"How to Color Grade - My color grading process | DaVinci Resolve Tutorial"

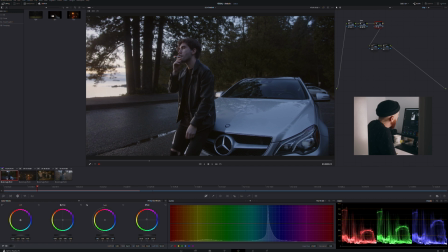486s
I know I want my shadows to be a little bit more blue, so I'm just gonna give it a touch of blue. Here is my midtones and give it just a little bit. Then again,
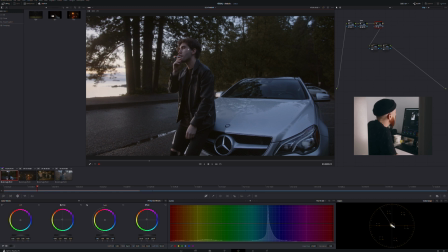504s
I'm gonna switch between my parade and my vector scope just to make sure that my image is what I want it to be. And I want my highlight to have a little bit of warmth. So just a bit of warmth.
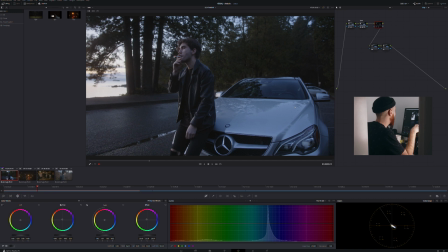519s
As you can see before and after, now before we had this very blue and kind of washed out image, and now we brought it back to something a little bit more natural, but still retaining that cold aspect a little bit.
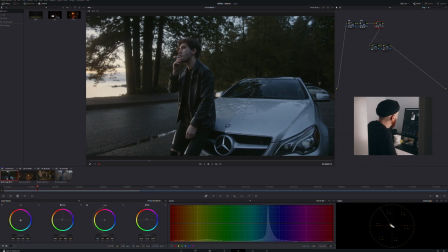536s
And I see that I want a little bit more cold in my shade.
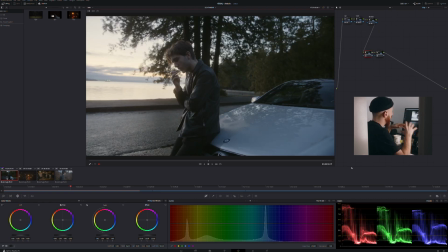543s
This is a decent starter image. So here is where I'm gonna start building the look.
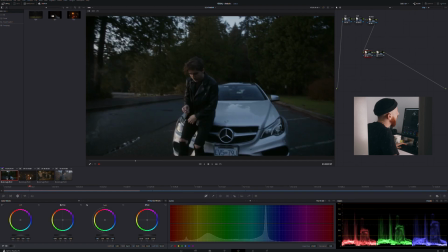550s
I want the shadows here to be a little bit darker. I want it to be a little bit more crushed, but not too much.
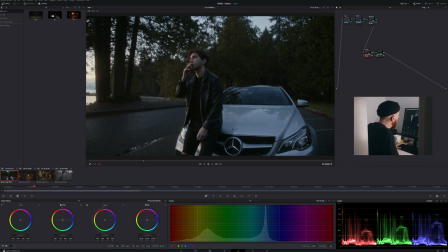559s
So I'm gonna, play with it a little bit. Play with my midtones, play with my highlights.
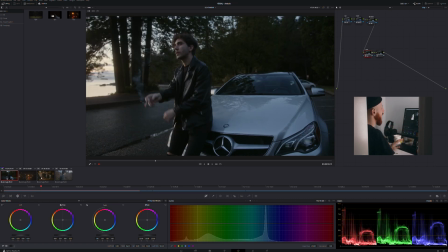566s
It's kind of a gritty 16mm image that I have in mind for this video. So I'm going to start crushing everything. Going down and
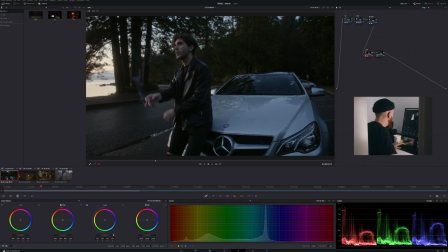582s
very, very slightly, I'm a big proponent of going slow, doing things slowly.
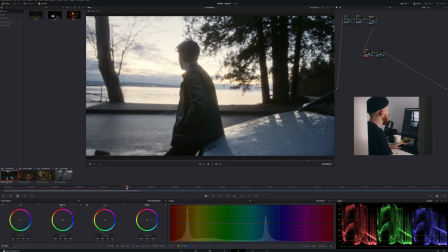596s
I don't want to, screw everything up and be that guy who only spent
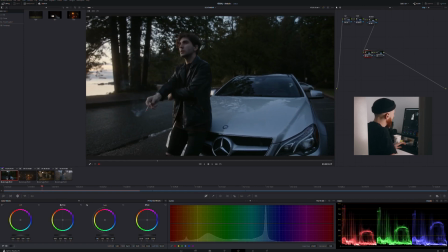603s
5 minutes on a grade and call it a day.
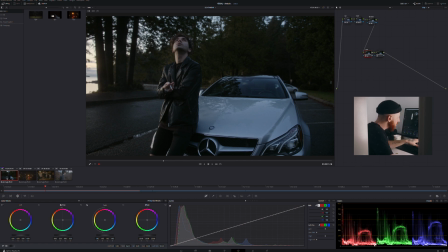607s
So now that we've put the shadows almost to zero, almost crushed, I'm gonna go back here and lift them a little bit. And I'm gonna do the same with my
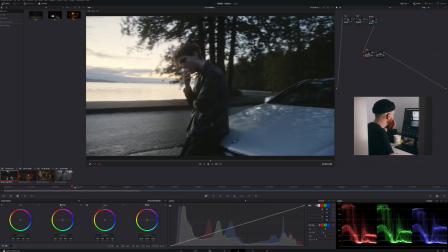630s
highlights. I don't want them to be too white, too blocked. So this is gonna create a flatter, more film-like image. And you might ask, why did we give it some pop to then make it flat again? We did not make it flat, and it's not over yet. It's like when you paint, you use your brush, apply a little bit, wait for it to dry, apply a little bit more. This is how I approach color grading. Here, I'm gonna go in and really start coloring, like applying some subtle color in there. I want to have some warm highlights and cold shadows. So before, after, you see we're already getting somewhere, but it's still just the beginning. And then I'm gonna go in my log wheel, gonna bring the shadows back again a little bit, not too much.
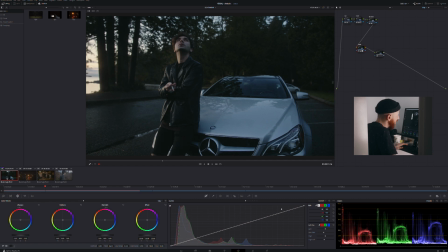703s
I still want it to be, a little bit, not too crushed. And then I realize I lifted it too much. Going back and forth a little bit here.
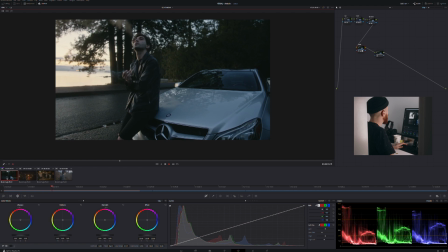716s
Now we have a very dark and moody image that represent kind of the vibe that was outside.
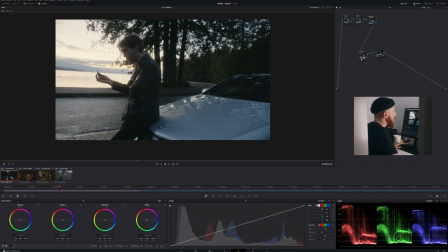723s
Once I did what I considered to be kind of the primer coat of my look, this is where I usually go and add a glow.
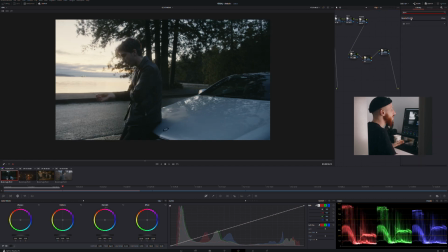732s
I am into this effect lately.
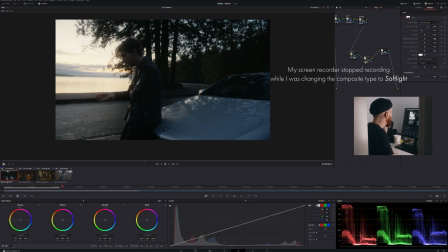735s
Now you're like, oh my god, now it's all super dark.
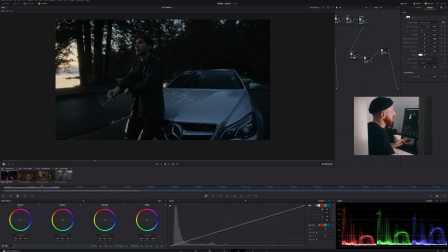739s
I know it's all super dark, but give me a second, you'll see. Shine threshold, not zero, but almost there.
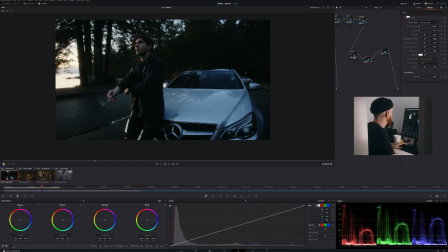751s
And the same for the spread. I want it to spread, but not too much.
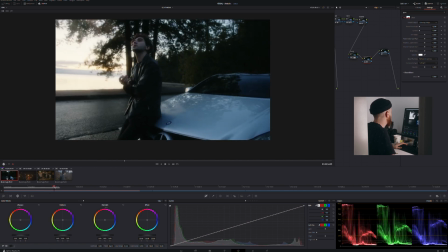762s
I want the glow to be subtle, not too much.
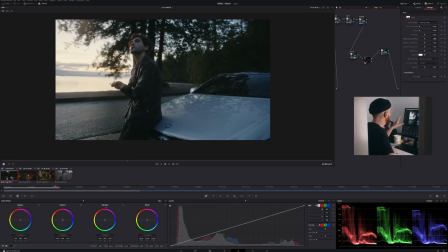766s
It's always about subtle changes, and now you see it's way too much, but we're not done yet. Here is, I'm gonna control the spread, control the shine threshold a little bit. Let's keep working on it a little bit. Let's keep working on it.
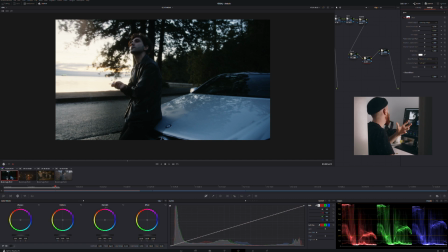787s
As you can see here, I have a lot of glow. It creates this kind of soft image. So now what I'm gonna do, I'm gonna play with my blend because I want it to be very subtle.
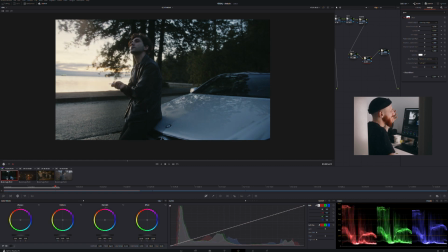801s
I don't want it to be like straight in your face, like if I was using a cheap glow. Small incremental changes, very subtle. Don't need more than that.
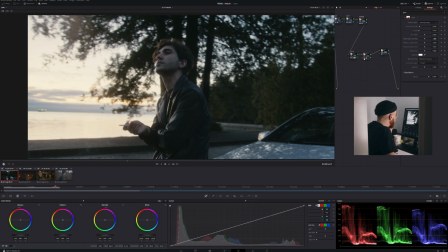814s
And if you put too much, then you're gonna it's gonna look cheesy. Just a bit, just a touch, just a lick, glow.
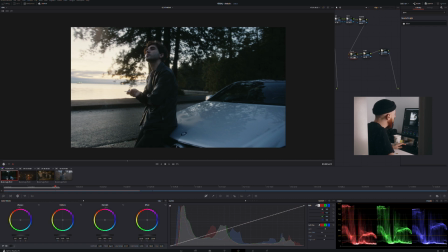829s
Then we go back in our look and we're gonna lift the shadows just a little bit,
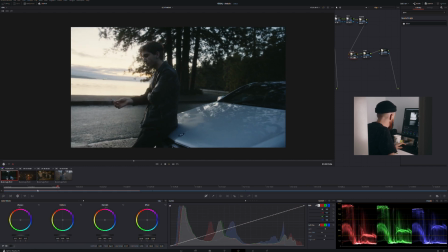837s
just a touch, just a touch, just a touch. We want this image to be well balanced.
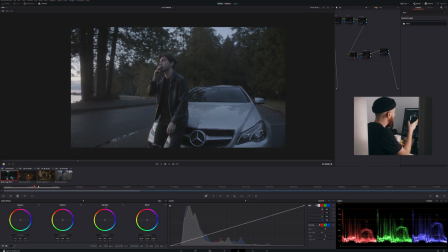846s
We don't want this image to have a lot of character, but we don't want it to be
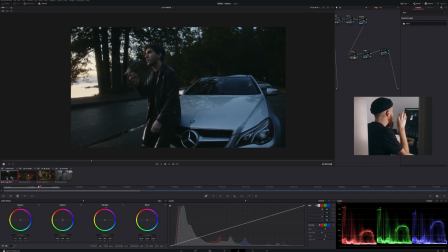852s
overly contrasted, overly saturated, overly anything. I control my low range like that, high range, same.
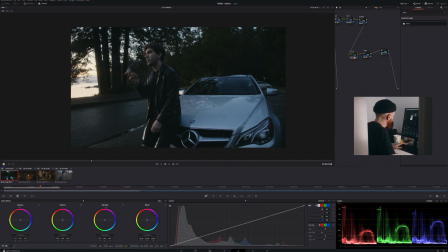864s
Just a smidge, just a smidge. And then a little bit more saturation. In my opinion, this image needs a little bit more saturation, just to bring it to life, because you have this very beautiful golden
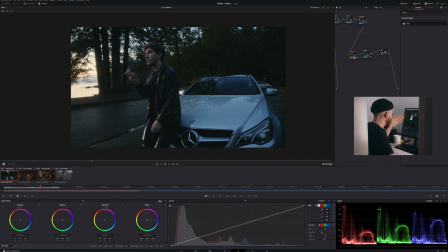884s
sunlight thing that is hitting him in the face. You see that this separation here, and I want to emphasize that
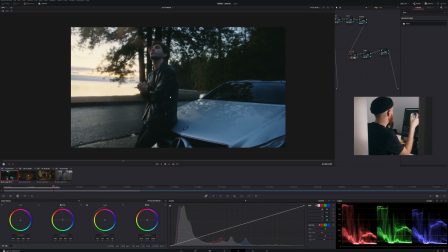894s
because the rest is very dark and there's not much happening in this image.
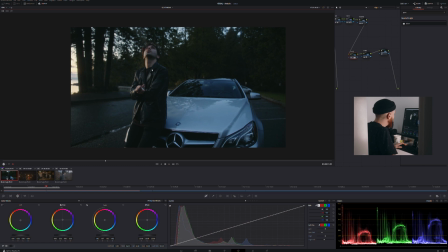899s
I want this golden like kick here to come alive. It's not over yet. It's not over yet. So we're gonna add another node again. And this one is for grain. This is where you dial in.
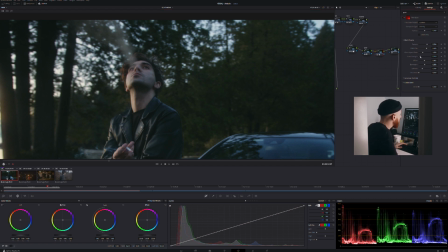912s
So I'm coming here and I'm gonna add a lot of grain strength. I'm gonna play a little bit with texture. Like I want a lot of grain.
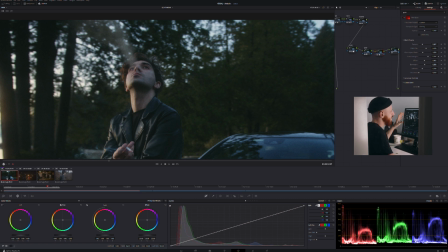928s
Grain strength. I want it to be there. I want it to be like aggressive, almost too much, but not too much. So I'm going there.
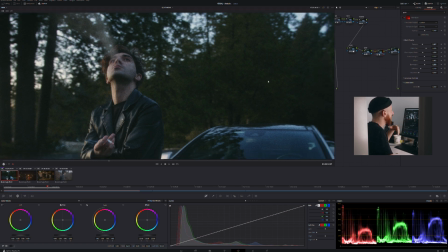938s
I'm being aggressive with grain, but now I'm slowly dialing it back because you don't want it to be too much.
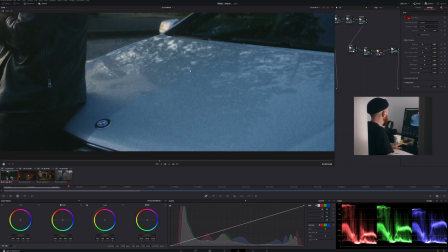948s
I feel like the grain needs a little bit more softness. You can see it here in the car.
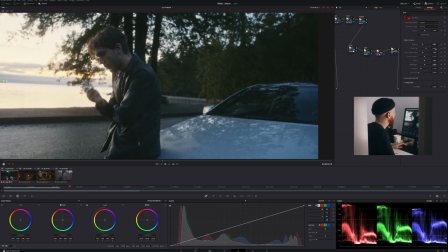956s
A little bit too aggressive, but we're getting there. I'm gonna reduce the grain size a little bit.
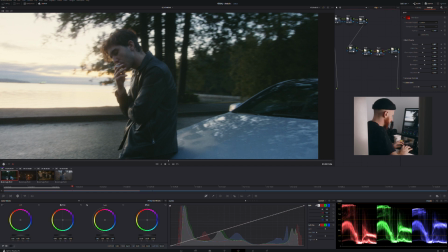962s
I'm somewhere near what I like. I don't add grain to every single one of my videos, but this one calls for grain, so let's give it some grain.